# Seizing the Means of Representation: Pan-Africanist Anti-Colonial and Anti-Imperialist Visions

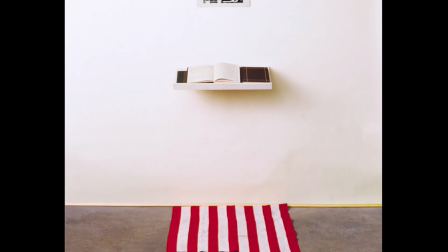1s
Dred Scott's 1989 installation, What is the Proper Way to Display a U.S.
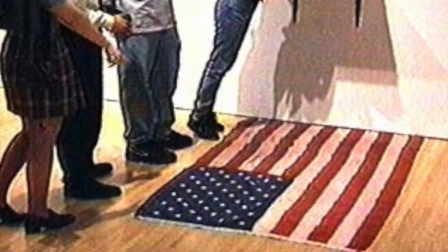6s
Flag, invites viewers to dialectically examine their relationship to the American flag and patriotism.
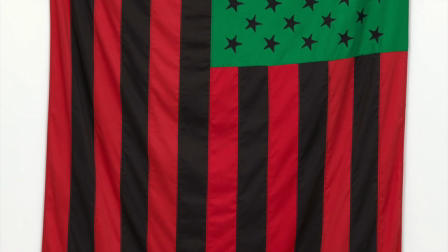14s
David Hammond's 1990 African American flag seizes the symbol of American patriotism
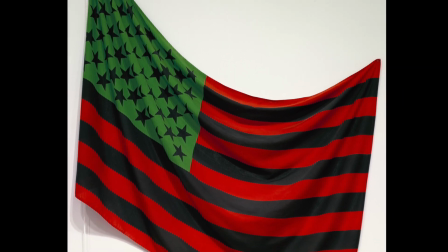20s
and creates a representation of the stars and stripes that inspires anti-colonial, anti-imperialist,
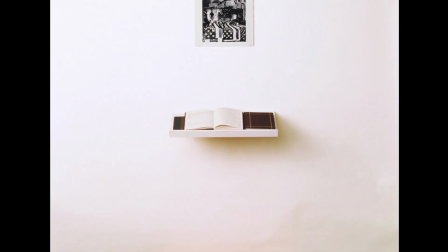27s
pan-Africanist vision. While both Hammond's and Scott's work generates counter-hegemonic representations of American patriotism,
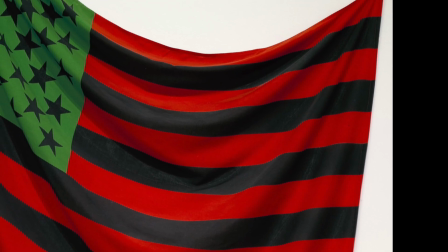36s
African-American flags blood red,
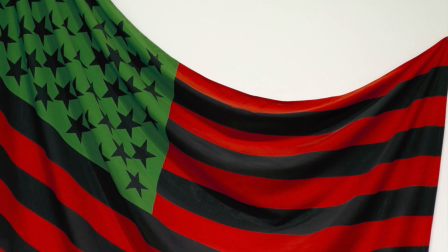38s
pitch black, and luscious green powerfully defies and confronts the sanctity of the U.S. flag through supplanting red,
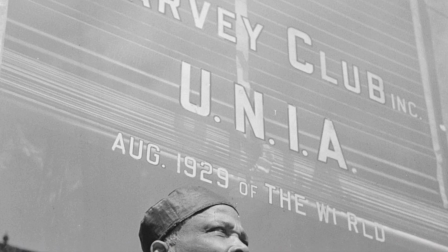46s
white, and blue with the colors of Pan-Africanism employed by the Universal Negro Improvement Association.
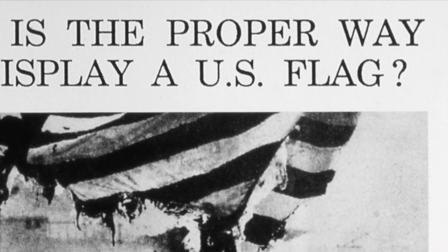53s
African-American flag seamless supplantation definitively asserts the proper way to display a U.S.
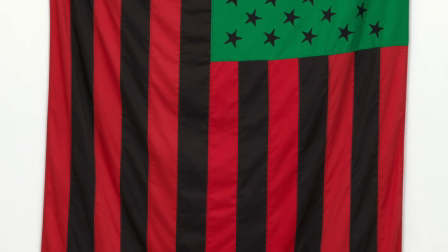60s
flag imagining their works in dialogue the symbolic union of Africans and
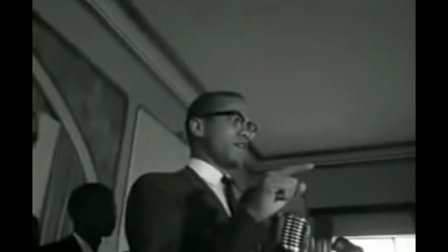66s
Afro-Americans in Hammond's work bears semblance to Orlando Bagwell's biographical documentary on Malcolm
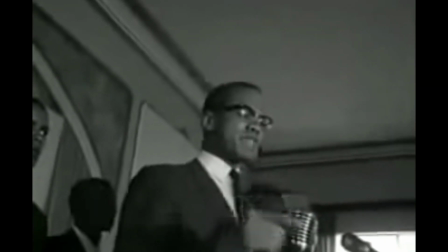73s
X Bagwell's 1994 Malcolm X make it plain narrates his life through archival footage
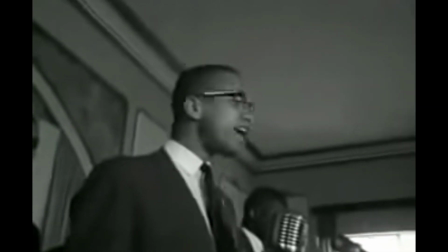80s
and interviews which immerse us into Malcolm X's theological and political development.
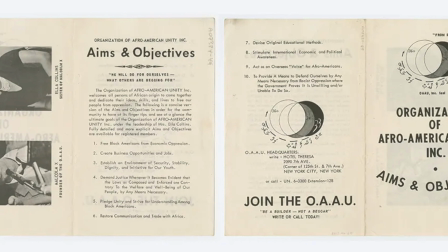86s
Importantly, Bagwell includes archival footage of Malcolm's 1964 creation of the Organization for Afro-American Unity,
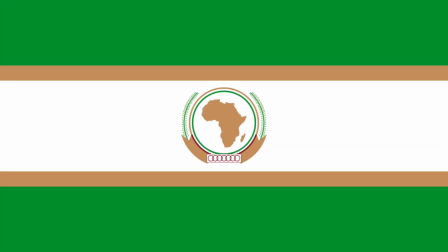95s
which replicated the aims of the Organization for African Unity.
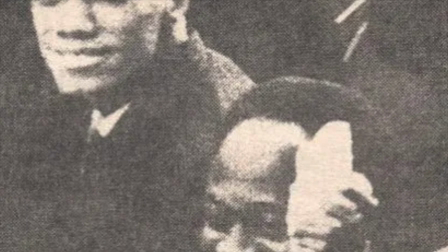99s
The documentary exposes the connections between the inspiring vision of pan-Africanism,
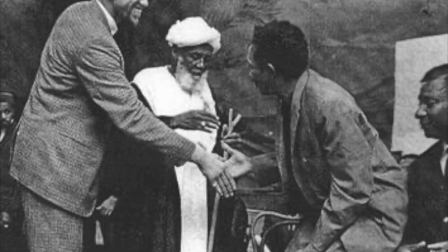105s
African and Afro-American anti-imperialist and anti-colonial unity,
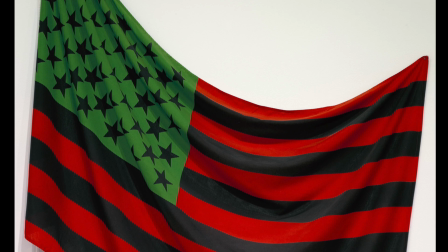109s
which Hammond's work urges us towards with his bold invocation of Pan-African colors.
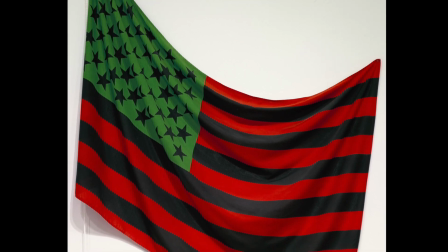116s
African-American flag impels us to consider our relationship with Pan-African unity, just as Raoul Peck's 2021 reflexive documentary,
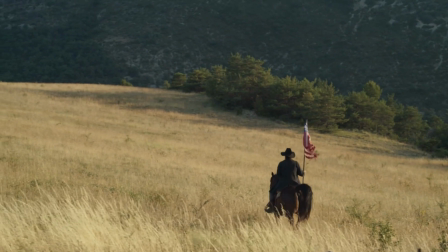125s
Exterminate All the Brutes, forces the audience to consider the symbolism of the American flag.
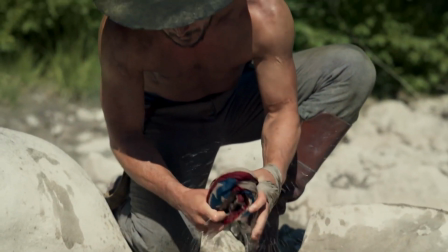131s
Peck's low-angle close-up shot of white man washing a blood-soaked American flag evokes horror,
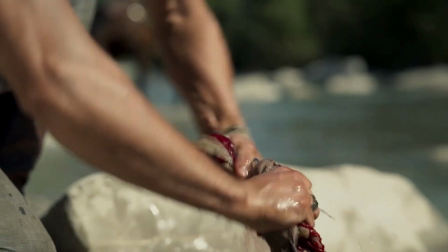139s
yet inspires anti-colonial and anti-imperialist imagination when viewed alongside Hammond's flag.
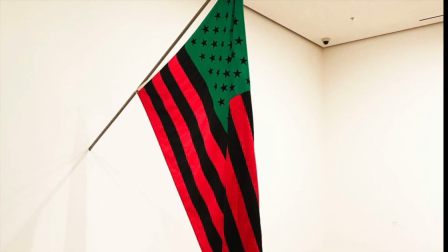146s
Imagine washing white man's deep red blood from the canvas of African-American flag.